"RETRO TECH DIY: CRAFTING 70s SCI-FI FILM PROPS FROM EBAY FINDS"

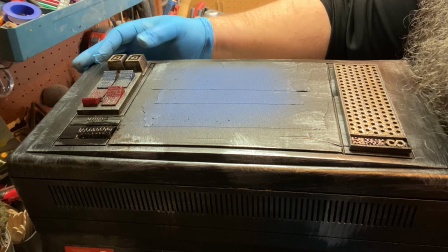15:20 So off-camera also, I have these little, it's like a candy tray that I pour resin in, and I made those two little square knobs.
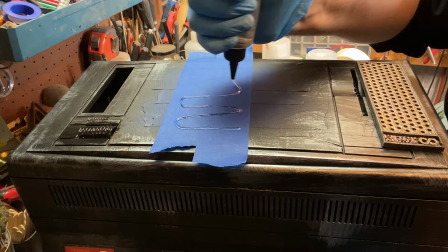15:28 Again, those are just things that I keep around when I get into problems like this, where I was like,
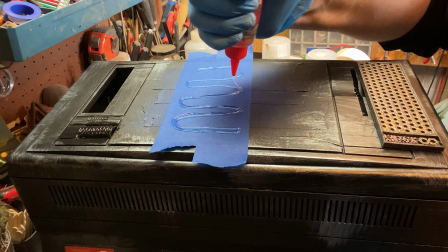15:34 oh, that 3D piece that I custom made, it was too short.
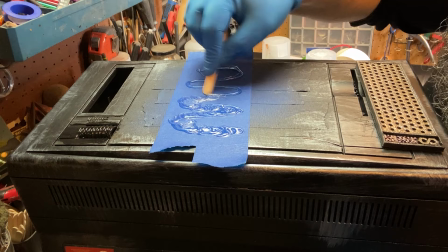15:41 right go figure so now with the resin it's not very important to
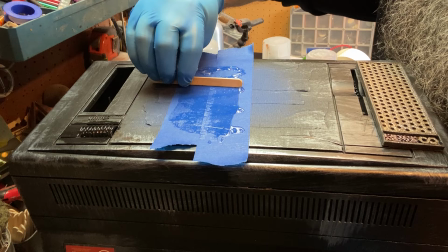15:46 do it in a ribbon like that i just get bored and
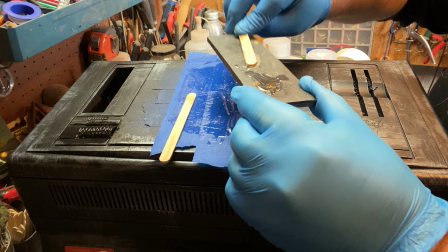15:52 the scrape method is to me that's my fail safe of that i just mixed it all
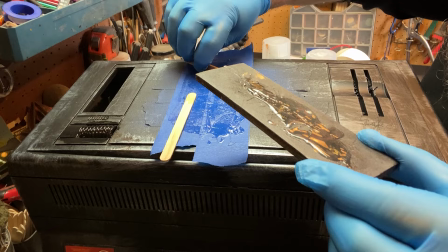15:57 together and here i'm just blobbing it on here again this is a
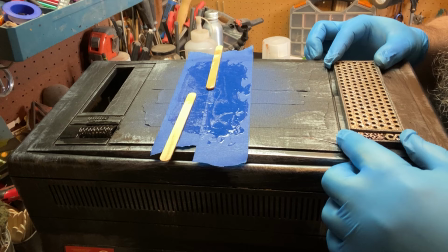16:03 prop it's not going to go anywhere you can probably adhere this better I
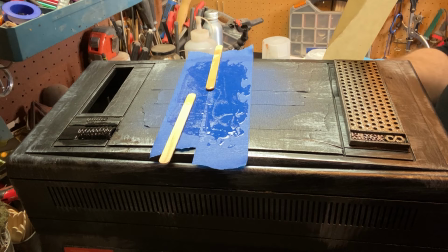16:08 should have rehearsed with some clamps but
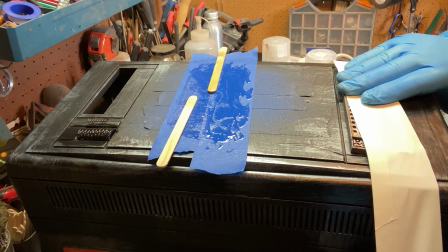16:12 then once I got it down there I reached around to my clamps behind me and I quickly
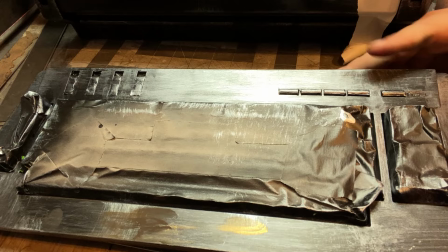16:17 realized oh none of my clamps will reach around this so I taped it down it's
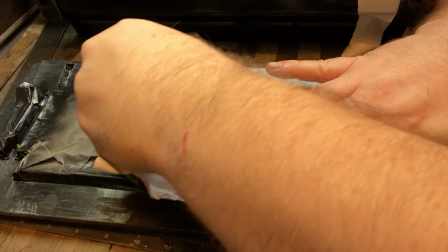16:22 again it's fine for this so now is the um the demasking,
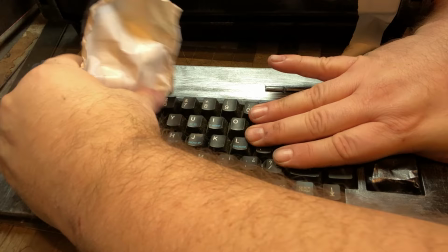16:29 which is always very satisfying, never gets old.
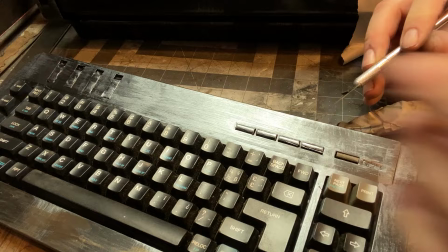16:37 So there I'm revealing the keys. I'm still going to tamp down the gloss on those keys, but again, like I was saying earlier,
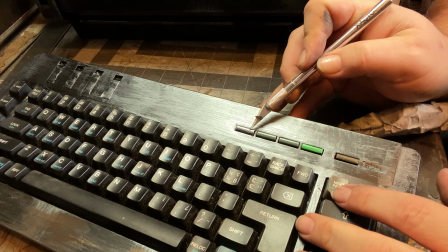16:45 I don't want to get rid of the letters where when I was sanding before I got rid of the letters.
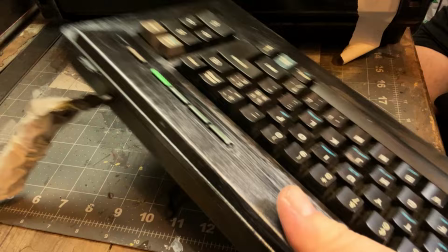16:54 I do want to have a i guess like a hint a shadow of them
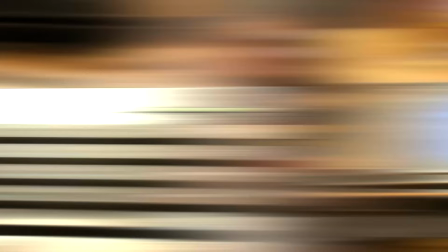16:58 right that sounds good shadow and then these buttons i just taped them off because sometimes you just want things for actors to be able to beep boop so
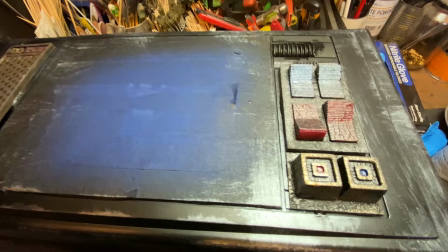17:07 there it is it's all looking pretty good i do like
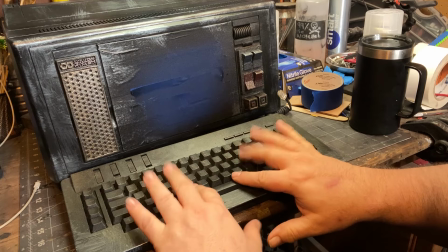17:13 those square um resin pieces that i printed from the i think
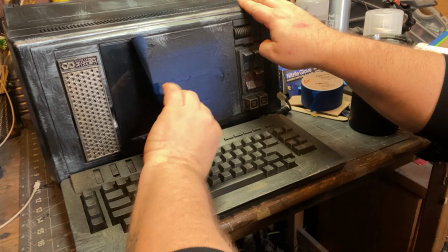17:17 it was a candy dish all right so now the screen and
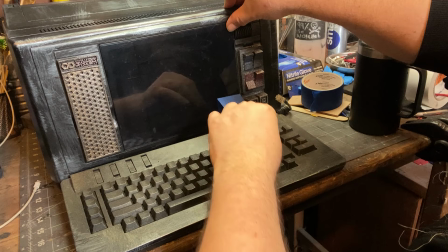17:22 again this screen is too clean but I didn't want to over muddy it up because it does serve a purpose in the script we need to be able to see
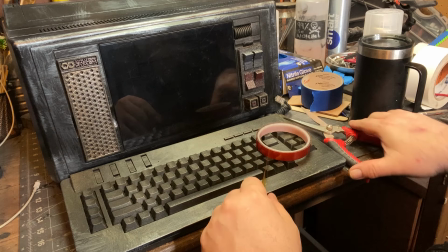17:31 whatever it is that he's dealing with on that screen so then
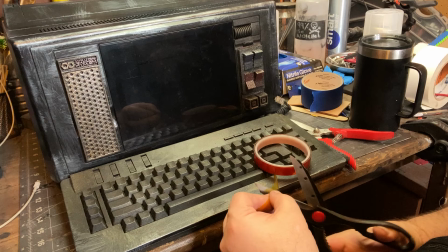17:36 I'm adding the heat tape I mentioned this in the console video I was watching some
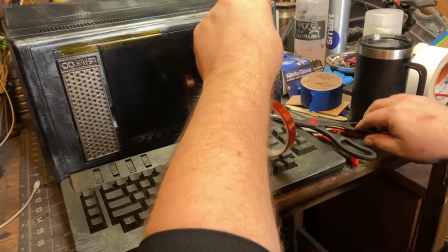17:41 sci-fi show and one of the space modules
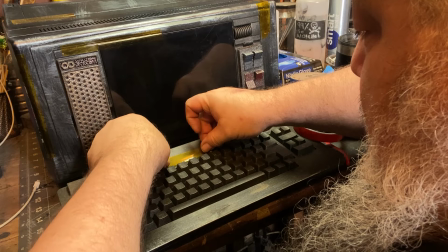17:46 got an accident and they put all the screens back together with heat tape I was like what
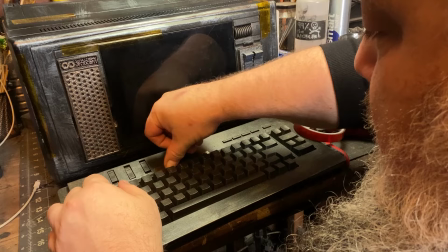17:51 is this? And I googled heat tape. I was like, this is a real thing. Again, I got this on Timu, so it was just like a dollar.
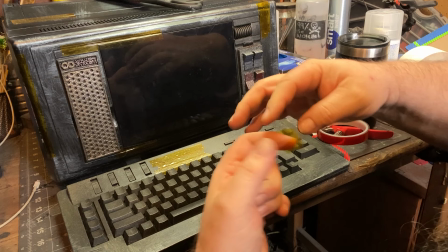17:58 And then what I'm doing is this guy is supposed to have been in this spaceship for like his life, his whole life, right?
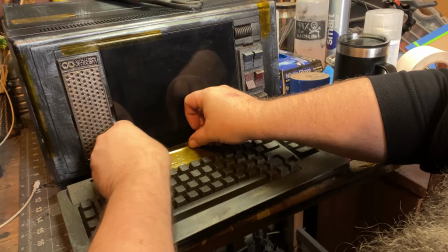18:07 It's like a work van with over 200,000 miles on it. So the heat tape,
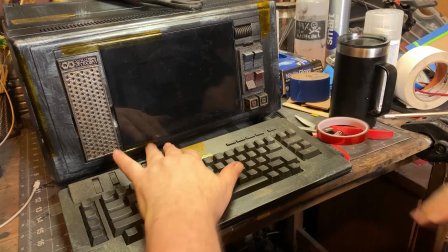18:13 again, is just one of these little subliminal things that really just sounds like
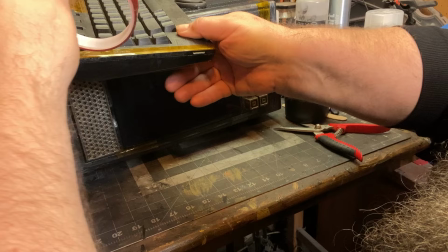18:17 oh wow this stuff is such junk that this guy's holding a guy with
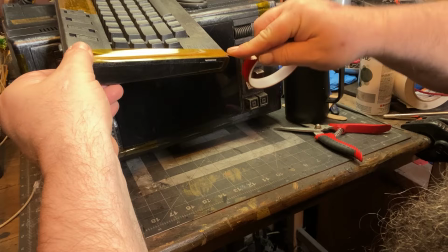18:22 tape and even on the console i add uh pieces
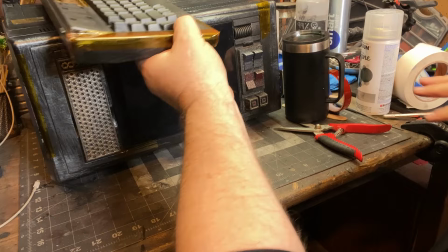18:28 of duct tape now even though duct tape is not futuristic duct tape
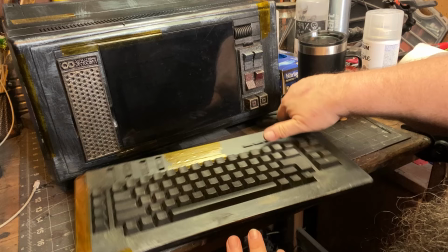18:33 tells a story right it tells a story that you don't have money
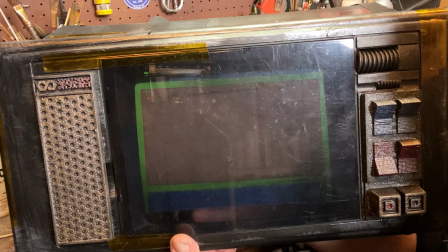18:37 but you got to keep your your party going and again triple checking right it's i guess i just couldn't believe that it's going to work,
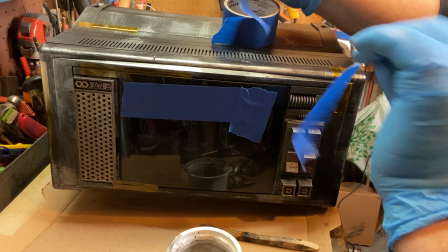18:46 so I had to remind myself it's going to work.
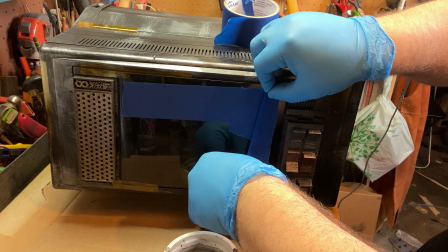18:52 So now I'm getting ready to weather,
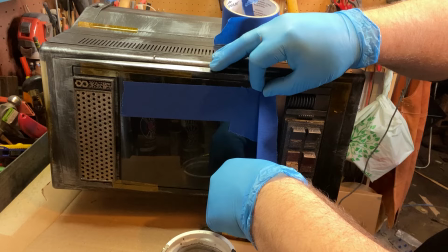18:53 and what I'm doing is I'm tearing a ragged edge on my masking tape,
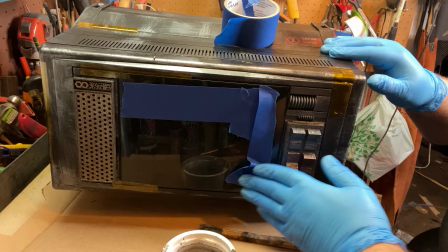19:01 my painter's tape, so that when I do weather,
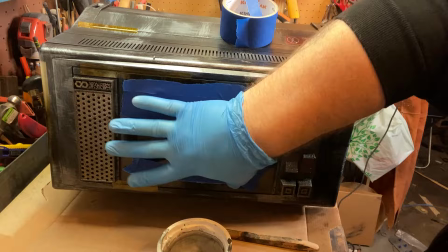19:06 I will be able to keep this sort of,
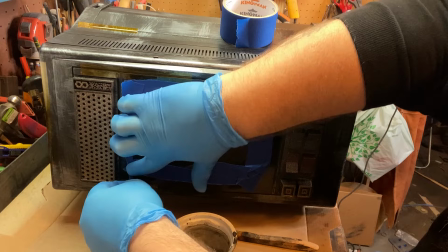19:11 this border screen, this tinted screen, keep it free of anything that's going to really cloud the works,
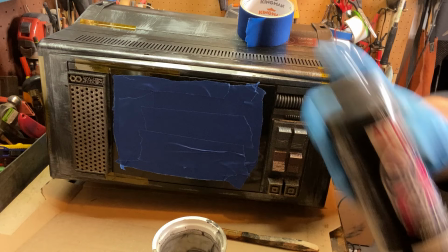19:20 but also the edges would look weird if they were just crisp, right?